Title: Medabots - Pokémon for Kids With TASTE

Greetings, anime community and world at large. I've got some bad news for you. It turns out that you've all been asleep for two decades now, and nobody told you. But don't worry, I'm here today with the help of a sponsor to give you a G-fueled wakeup call. 15ish minutes from now, your pace is gonna be racing like you just imbibed their delicious new Tetris Blast flavor, and you WILL feel a powerful urge to both watch MetaBots and and use the promo code BASEMENT to get 30% off a G Fuel order of any size.
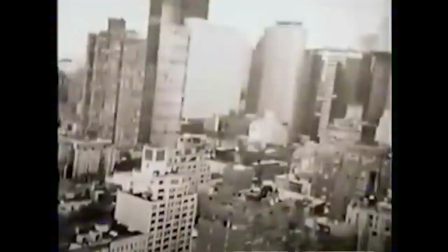First though, it's time for a bit of tragic backstory.
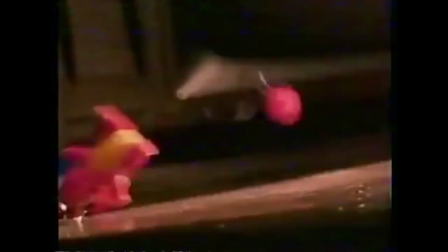Pokemon hit the same year I entered elementary school, and by the time I graduated, Pokemania was in full swing,
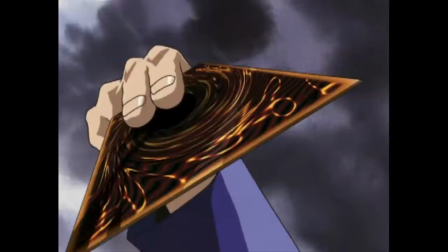with dozens upon dozens of collectin' and battlin' RPGs, card games, and top building kits competing for my attention and my parents' cash.
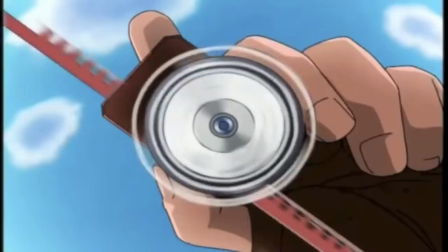Each with their own accompanying anime, of course, and their own tribe of kids who would defend them to the death.
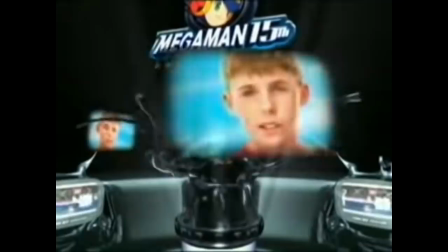There were Pokemon kids, Yu-Gi-Oh kids, Beyblade kids who mostly grew up to be mechanics, an oppressed underclass of Digimon kids,
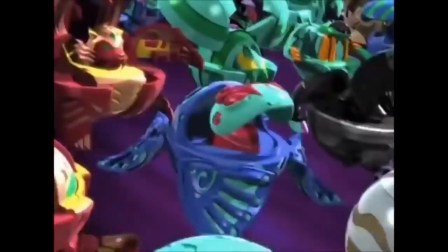later Battle Network and Bakugan kids joined the fun, but never in my young life did I meet another Metabots kid.
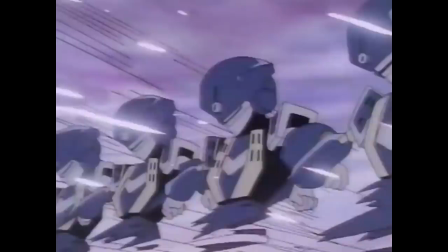A lot of that has to do with how the series was marketed and distributed over here, how little and late a presence it had in toy and game aisles around its release, games,
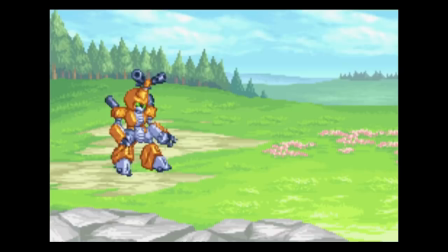despite being based on some solid Gameboy RPGs from Natsume. It also probably didn't help that the show poked fun at Pokemon and its contemporaries, a parody that I personally appreciated – this is an extremely funny anime – but in retrospect,
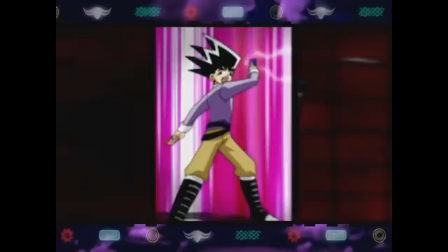spoofing more popular things only created similar optics to the Duel Masters dub, which gave off the lowest of low-rent clone vibes. But if kids back then had actually given it a chance, I know that now,
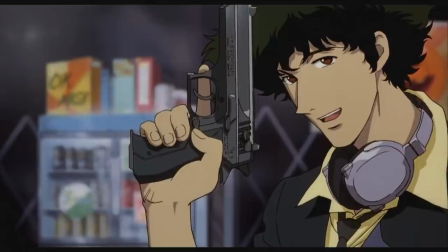Metabots would be one of the most fondly remembered and talked about anime of its era, chilling with Cowboy Bebop and Evangelion in the anime Goat Pantheon.
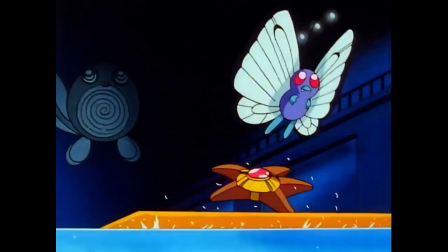Because while Pokemon's action looked like this, and
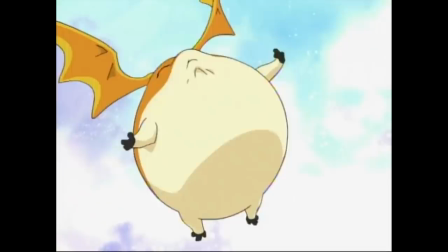Digimon's looked like this, Metabots
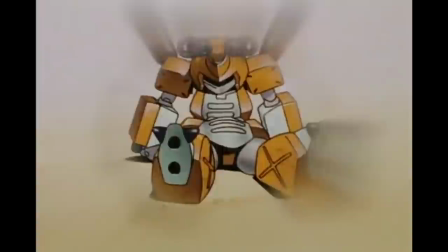TEMBOT METABEED!
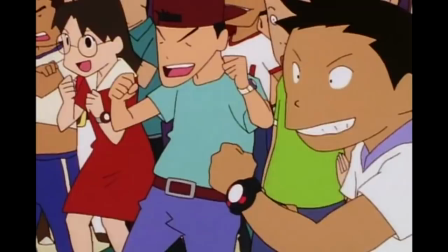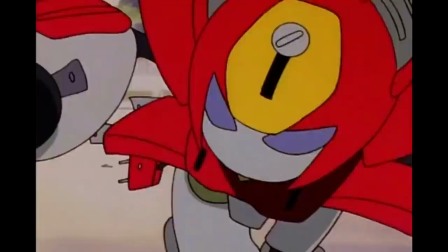Monroe battle… TILL YOU DROP – sorry, I, uh, tend to get carried away when I hear that.
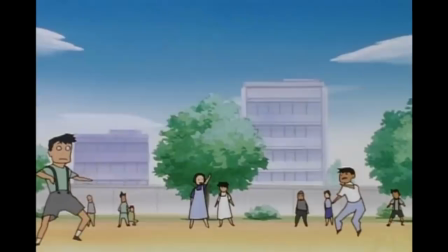It's just so awesome, as is that animation. Even in the first episode, Peppercat's moving around like a Pikachu on G Fuel,
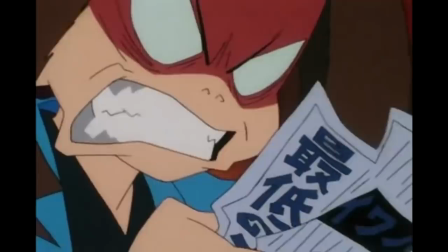and Metabots doesn't limit that kinetic energy to its action scenes.
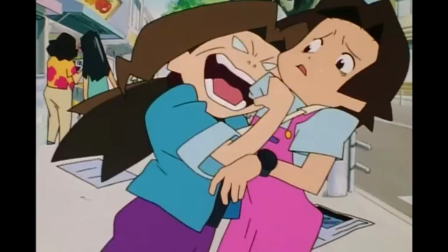Dialogue is frequently punctuated by wildly expressive, fluidly animated body language and extreme,
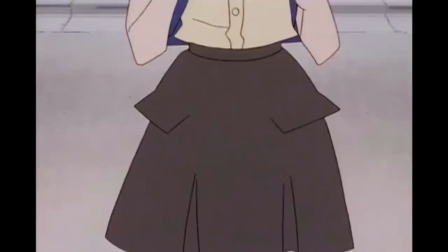eye-catching shot compositions that use exaggerated perspective to give even static scenes a feeling of dynamic depth.
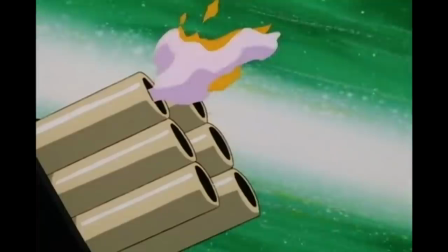The same easy-to-draw character designs that made the show feel a bit cheap and cartoony in promo art also
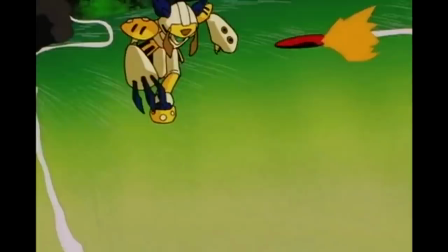allowed it to come alive with animation that holds up better today than any of its more poster-friendly contemporaries.
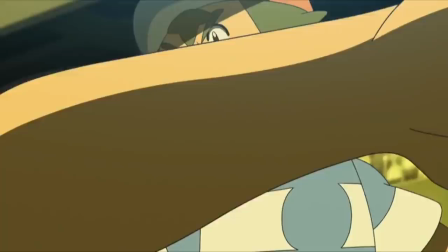It would take Pokemon's animators a decade and a half to catch up to it, not just in terms of style, but also the clever story structure of mixing fights with slice of life comedy. Though if Sun and Moon is Hamtaro, then Metabots is more like Crayon Shin-Chan, or South Park for kids if you're normal.